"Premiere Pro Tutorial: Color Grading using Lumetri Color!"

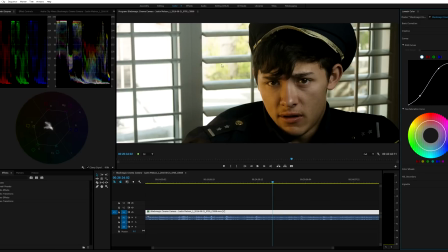8:22 And so obviously we have some greens out here, heavy greens. His skin tones are kind of in the yellow, orange. His skin tones are always on the flesh tone line right here. So as you can see, we have a bit of yellow, which is where this is coming in. Then we have his actual skin tones, which are probably where this flesh tone line is.
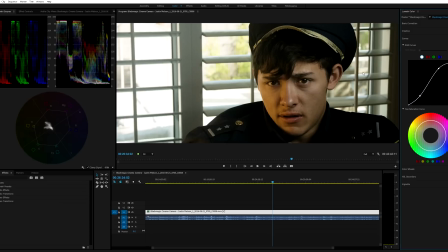8:41 So what I'm gonna go ahead and do is something that I also like to do, and you can see this done in a lot of Zack Snyder films or a lot of films that are very, for lack of a better term, I hate to use the word just cinematic, but films that are overly cinematic, a lot of them have a grayed out background or the background is a bit desaturated,
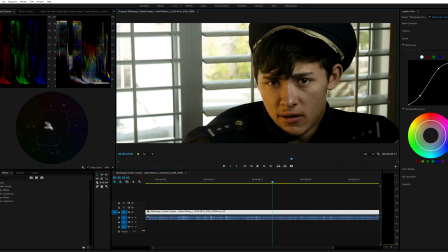8:59 which is nice because when you're lighting a scene, sometimes you want your background to be one or two stops lower than what the subject is. So it just adds a little bit of depth and contrast. And so what I'm gonna go ahead and do here is take all the blues and greens and just kind of move the saturation down a bit.
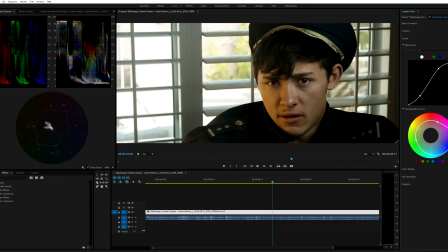9:18 And if you look right here in our vector scope, you can see that we are taking any blue that's in the shot and we're eradicating it. And let's just go on ahead, let's see what we got here. Bring that down.
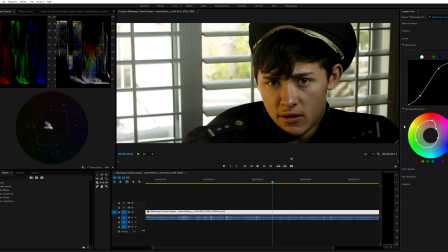9:31 So if you guys look at the outside, you're gonna see that we're gonna start taking away some of the green out there too, if you're going for that kind of look. So as you can see, the background is pretty much black and white at this point, but that's kind of an ugly black and white. We don't want to do that. So we'll just lower that. Bring that in.
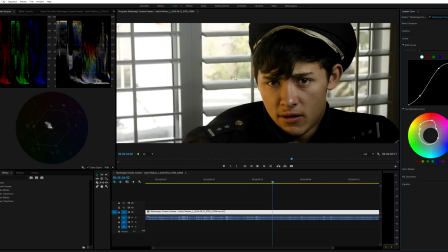9:51 See, for me, that looks pretty good because it basically makes it look like the window is taking out any kind of contrast that we had outside, which almost gives the illusion that you had extra dynamic range, and it makes it look more filmic as opposed to a video camera. And again, that's just my personal opinion.
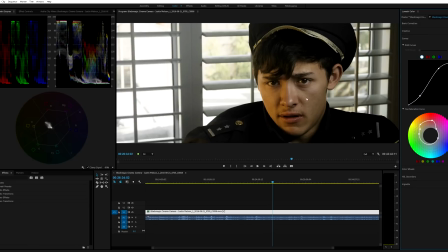10:07 And now we can look into his skin tones and we could say, okay, this is pretty orange. Now we can go into the oranges and say, let's add some more, make him look kind of Shrek-ish, or take it away. Let's see what we got. Let's see what we can do.
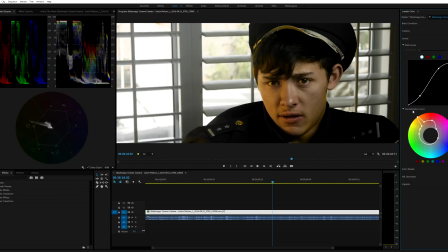So you just gotta be really careful when you mess with the skin tones because that is what people are gonna be looking at the most. I think that looks pretty good, to be honest with you guys.
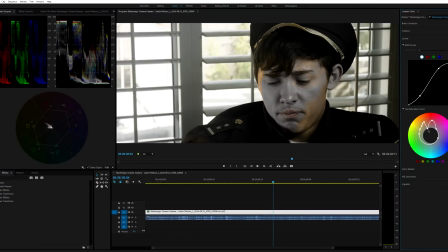10:44 Yeah, you know what, to be honest, that's great. That's great. No, I'm just kidding. Okay, so let's bring that back because obviously that doesn't look too good. I'm just trying to find the yellows. Okay, so here are the yellows. So we could just bring that back a little bit, unless you want it to be really strong, or you could just bring that back.
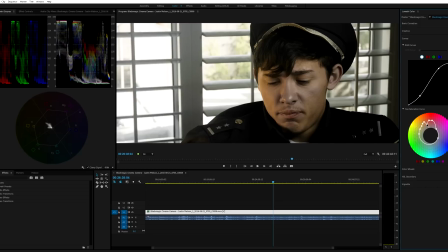11:01 So now you can almost see it, but
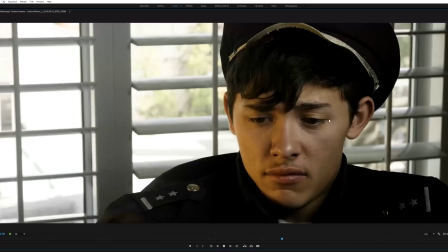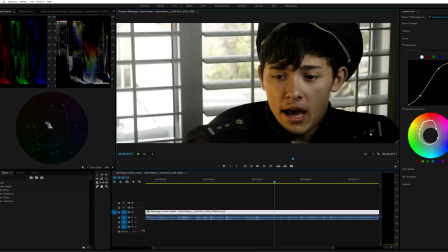11:11 now, in my opinion, that looks pretty good. In fact, that looks actually pretty close to what the original film looks like. And if you want to bring a little bit of more focus towards his center, towards the face, you could add a small vignette. You don't want to make it too much because then people are going to be like, what the heck's going on? Small vignette.
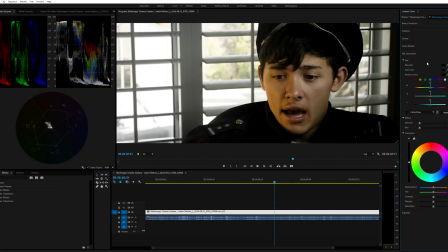11:31 And if you really want to get fancy, you can go into the Hue, Saturation, and Luminance secondary panel within Premiere Pro. I personally didn't have to do that for this shot because everything just looked fine the way it is, just going about it the way we did. But if you wanted to, you could definitely go in and try to key out his skin tones, maybe key out some other kind of colors and mess with it that way.
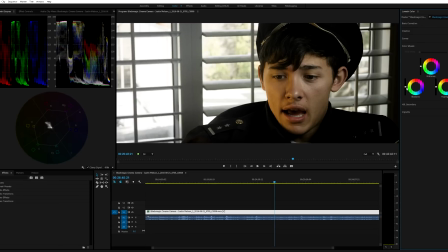11:50 But we personally don't need to do that. We can go here and then we could do some final touches using the three-way color correction panel. So we could just maybe decide what you're trying to go for. Maybe raise the shadows so they're not clipping. Maybe even lower the skin tones. The midtones, which is kind of the skin tones.
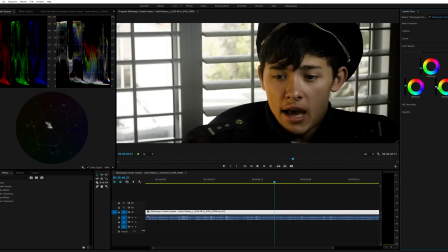12:08 Usually the skin tones live in the midtones. Raise the highlights just a little bit. I just don't want them to clip at 100%. That's just what I'm looking at.